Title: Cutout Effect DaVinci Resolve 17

Welcome back to a new video here in SUALVI. In this video, I am going to show you how to make a little cutout effect.
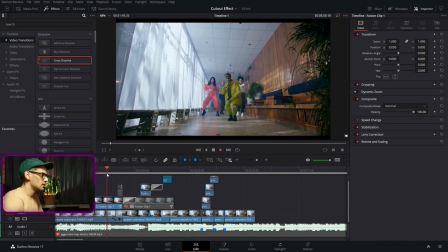And it's not that complicated, it just takes a little bit of time to create all the different parts that you need to, as you can see here.
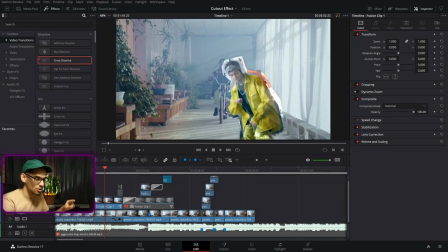Now, first of all, if you want this to look better, I would say you should try to add more
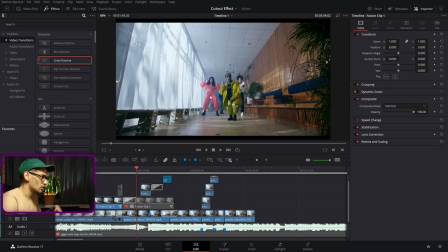cutouts of the different people or elements in this next scene.
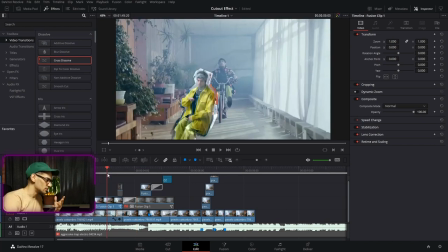That way it's gonna look better rather than just one person coming into the screen like that. And now ignore this part, that is because of the contrast effect that I added and I forgot to take out.
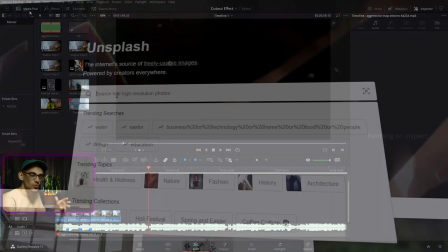So let's get started. The first thing we're gonna need is, actually you wanna go to Pexels or Unsplash or any other stock website and find some texture.
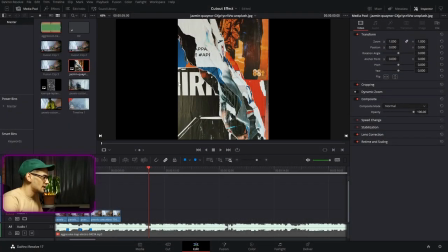And in this case, we're just gonna use these, which is magazines, and anything like grunge or paper will work. First, we're gonna bring both of our clips into the scene. And the first one, we can just cut it whatever you want.
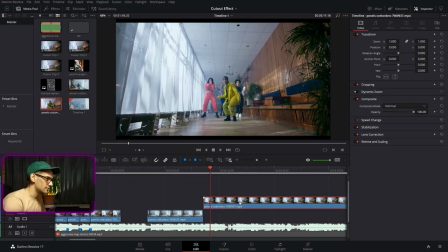And we're also gonna bring that second one. After we have that first clip, we're gonna copy these by holding Command or Alt. And we're gonna press Shift R to create a freeze frame of the other clip that we have here.
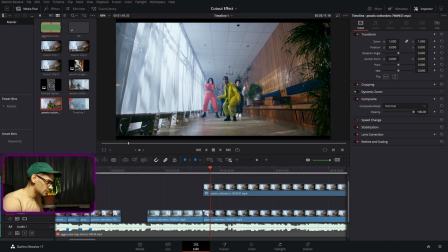We can bring these down here, and I'm gonna leave the video to run a little bit so that it looks a little bit interesting when this one is still coming into the scene. After that, a good idea is actually to mark, press M here to create a marker,
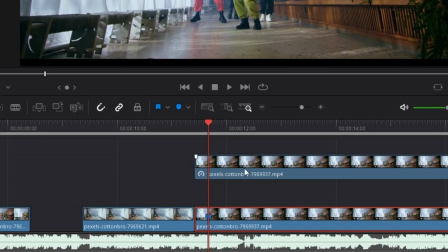so that way you know where that specific freeze frame is actually appearing on screen too.
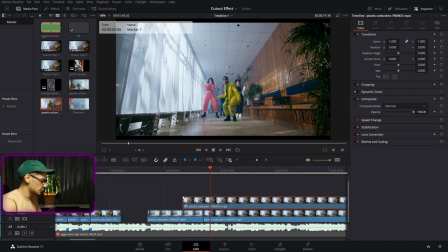After that, we can just bring this clip like that and we can cut these, and we have these right there.
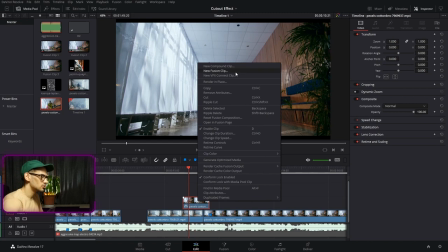Now, a good thing to do is to create a new fusion clip.
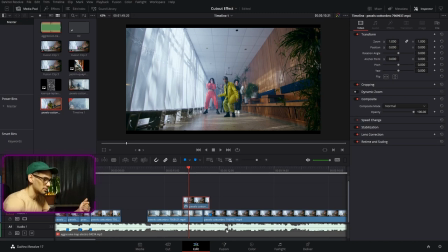That way, if your image is a little bit bigger than your timeline, then it's not gonna get messed up when working in Fusion.
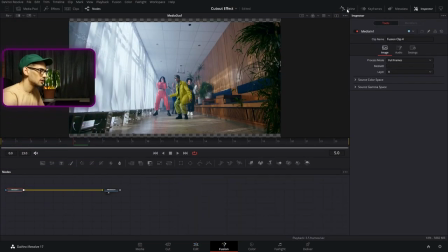After create a new Fusion clip, open these, close the spline tool, right click and take the high quality off.
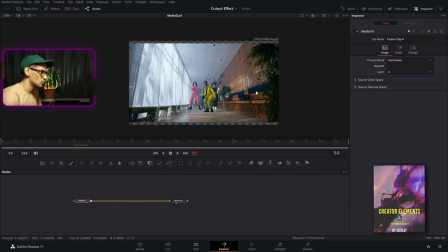That way when you're working, it's not gonna lag or anything like that.
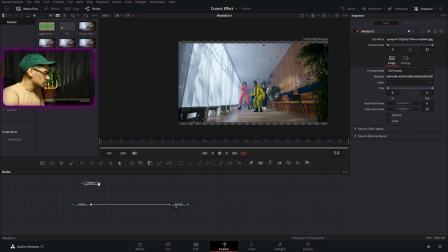After we have that, we can bring our texture here and we're gonna create a merge node.
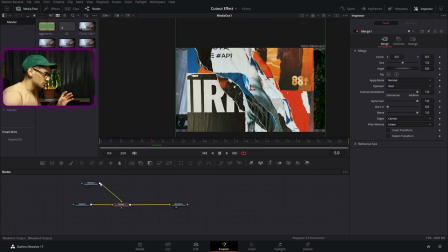And as you see here, that what I just told you about the resolution just happened because this image is a little bit bigger.
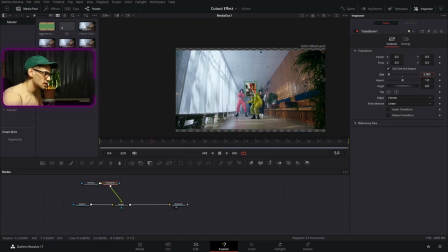So then we're gonna have to add a transform node here to change the size of these if you want.
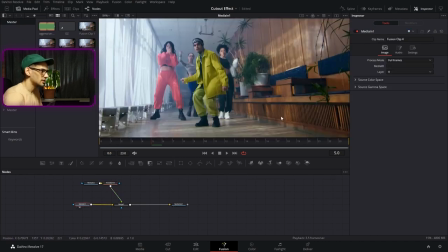So we're gonna press 2 on our main clip and we're gonna create a rough polygon mask. So first we're gonna invert these, and you don't have to make these perfect, so
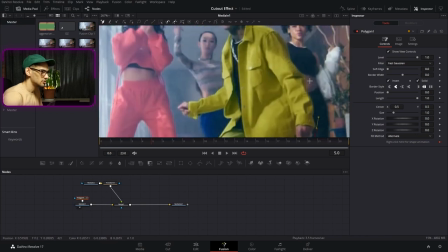just go around quickly because it won't look like a cutout effect if you don't do it like that.
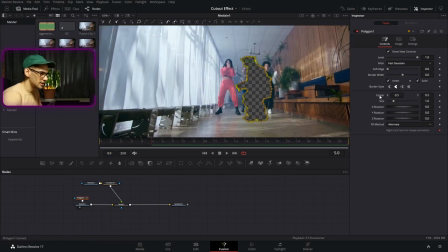After you have your mask, select all of these, then you can actually uncheck invert.
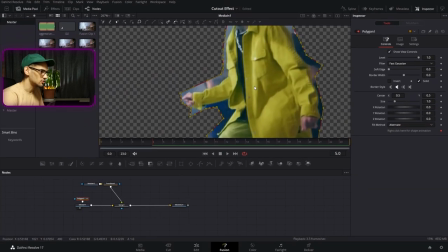And if we want these to be sharper, we can just go and press linear here so that then all the curves that happened when we were creating the mask don't show up again.
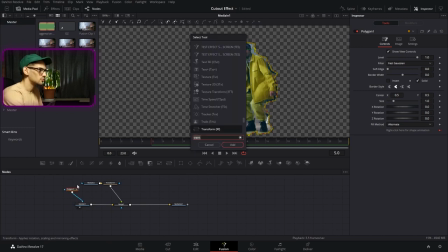After that, we can actually press Ctrl and spacebar and add a sharpen effect, and then make sure that this is actually coming to the input of the sharpen.
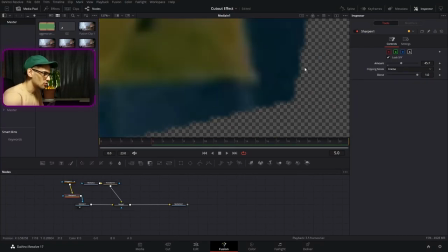And we can adjust this sharpen so that it has a little bit more of like a sharp edges here, so it looks like a scissor cut it.
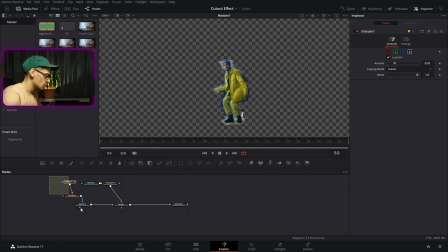It's a subtle thing. It's really up to you if you want to do it or not. A little quick interruption.
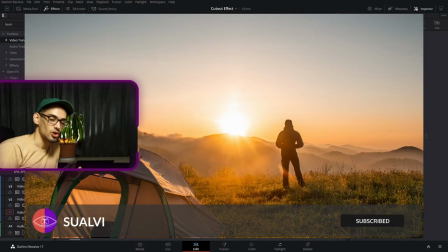I am working on the Creator Elements bundle. This is going to be a bundle that's going to cover elements, which are going to be animated elements,
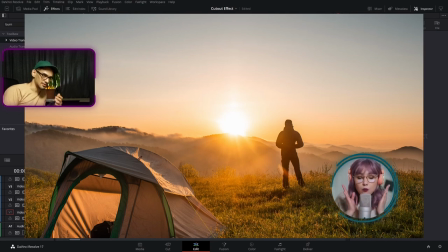tools, and graphics that are going to be specifically for creators. If you want to check out the website page where there's a few more details on this, you can go to the link in the description.
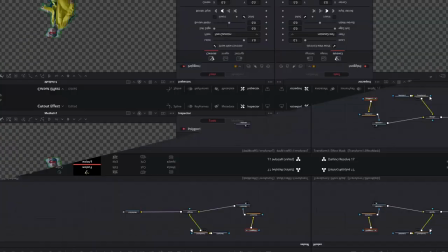And that is it for the quick interruption. Let's continue with the video. Now we want to copy these and put these into the transform node.
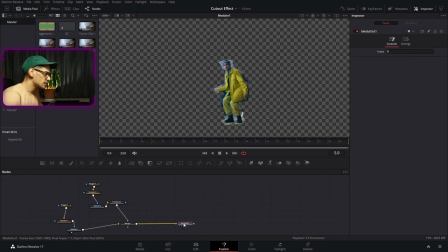Now the only problem here is that if you do these,
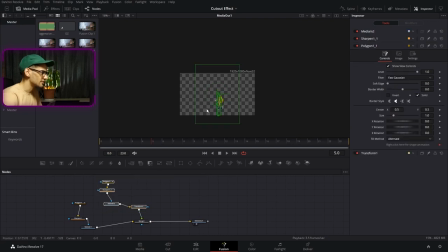since we have this transform node, the actual polygon will be affected too, so it gets messed up because of the resolution issues.
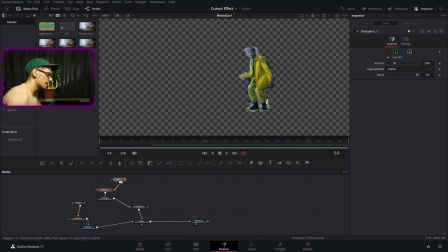So to fix that, what we can do is actually we're gonna get rid of that there.